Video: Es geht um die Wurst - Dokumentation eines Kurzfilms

Dann danach auf jeden Fall die Szene mit dem Pommesverkäufer, weil sie eben eine der komplexesten von unseren Szenen ist auf jeden Fall.
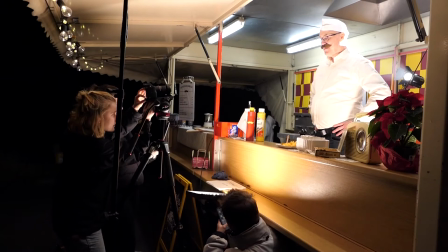(8:17)
Und da war eben auch die große Herausforderung, den Fokus manuell mitzuführen. Das war uns im Vorhinein auch gar nicht so bewusst.
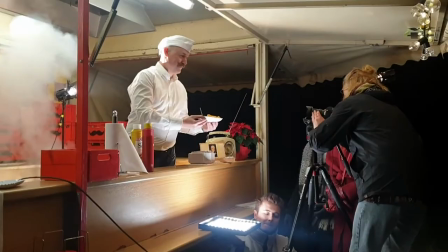(8:25)
Die Schwierigkeit war eben, dass wenn der Pommesbudenverkäufer sich umdreht, den Fokus auf sein Gesicht zu haben,
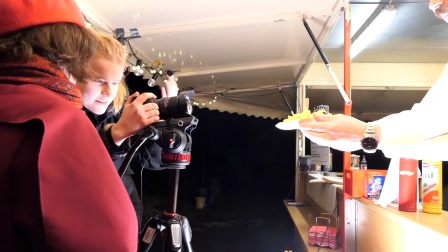(8:32)
dann wenn er die Mantaplatte in die Kamera reicht, den Fokus mitzuführen auf die Pommes, die dann scharf zu stellen und dann,
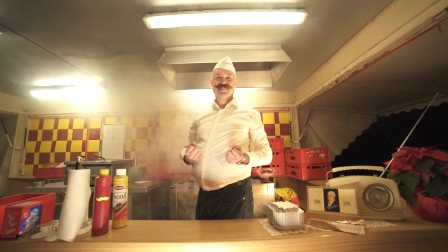(8:41)
wenn sie weggenommen wird, den Fokus wieder auf sein Gesicht zurückzuführen.
Kann mich mal jemand scharf machen?
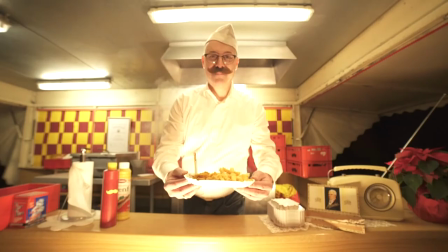(8:46) Ja, komm her.
Und das Ganze ohne an der Kamera zu rütteln.
Das wackelt zu sehr. Ja. Da ist er voll dran rumgerüttelt.
Danach haben wir dann weitergemacht mit den Nahaufnahmen und am Ende dann die Einstellung von den Füßen.
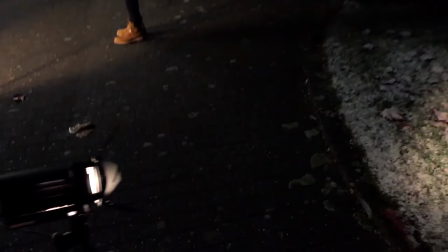(9:04)
Dann mussten wir natürlich auch koordinieren, wie wir den Lichtaufbau machen pro Szene.
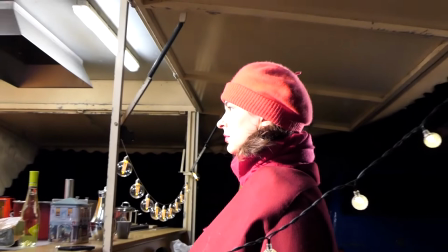(9:11)
Bei den Detailaufnahmen eine Dreipunktbeleuchtung, ein kleines Rimlight, um die Szene ein bisschen abwechslungsreicher zu gestalten.
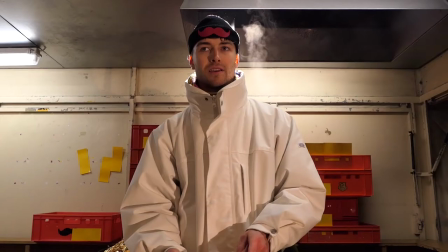(9:19)
Und bei der Szene, wo der Pommesverkäufer die Mantaplatte anreicht, da hatten wir eine ganz sonderbare Lichtsituation erschaffen,
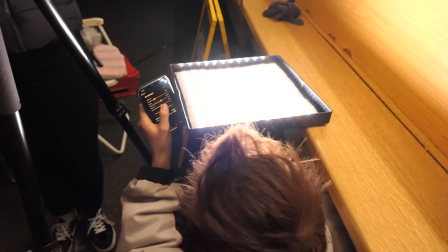(9:28)
dass wir halt echt da ein LED-Panel auch dazu genommen hatten, was wir dann von unten eingesetzt hatten.
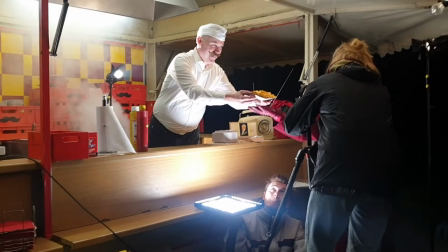(9:35)
Das war irgendwie auch steuerbar über eine App und da hatten wir dann mit dem Verlauf,
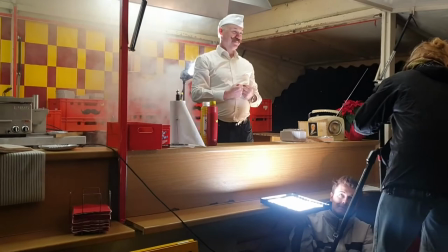(9:41)
wie die Pommes auf die Kamera zugewandert ist, den Regler hochgeschoben, quasi, dass es wie so eine kleine Erleuchtung war.
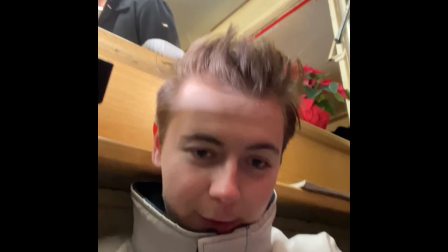(9:51) Ich glaube, keine Ahnung wie viele. Dauert schon echt viel zu lang.
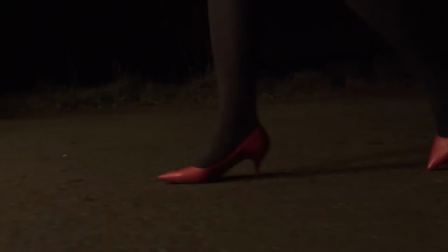(9:56)
Findet auch kein Ende. die Anfangsszene, da ist es ja so, dass Merle in das Bild läuft und für diese Szene brauchten wir eben eine Kamerafahrt.
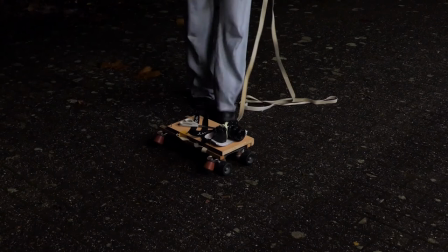(10:04)
Da kamen wir dann auf die Idee, dass es vielleicht sinnvoll wäre, so ein Rollbrett zu benutzen,
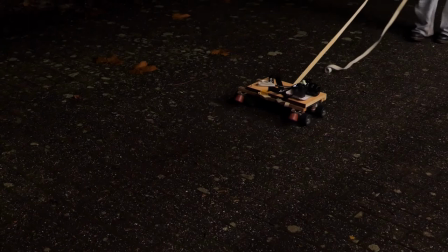(10:09)
wo wir die Kamera quasi draufsetzen und die dann während Merle läuft einfach mitziehen.
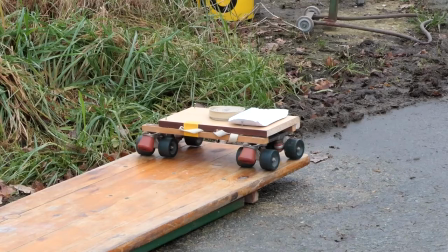(10:15)
Und hatten dann einfach ein Rollbrett von meinen Eltern aus dem Garten genommen, hatten das umgebaut, noch eine Bierzeltgarnitur so ein bisschen
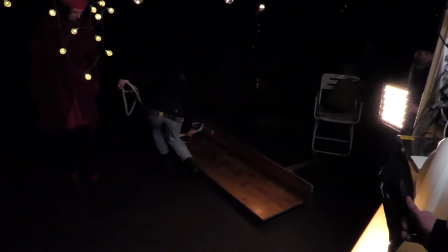(10:24)
verbastelt, damit die Rollbahn einfach um einiges smoother läuft und da nicht so eine große Verwacklung drin ist.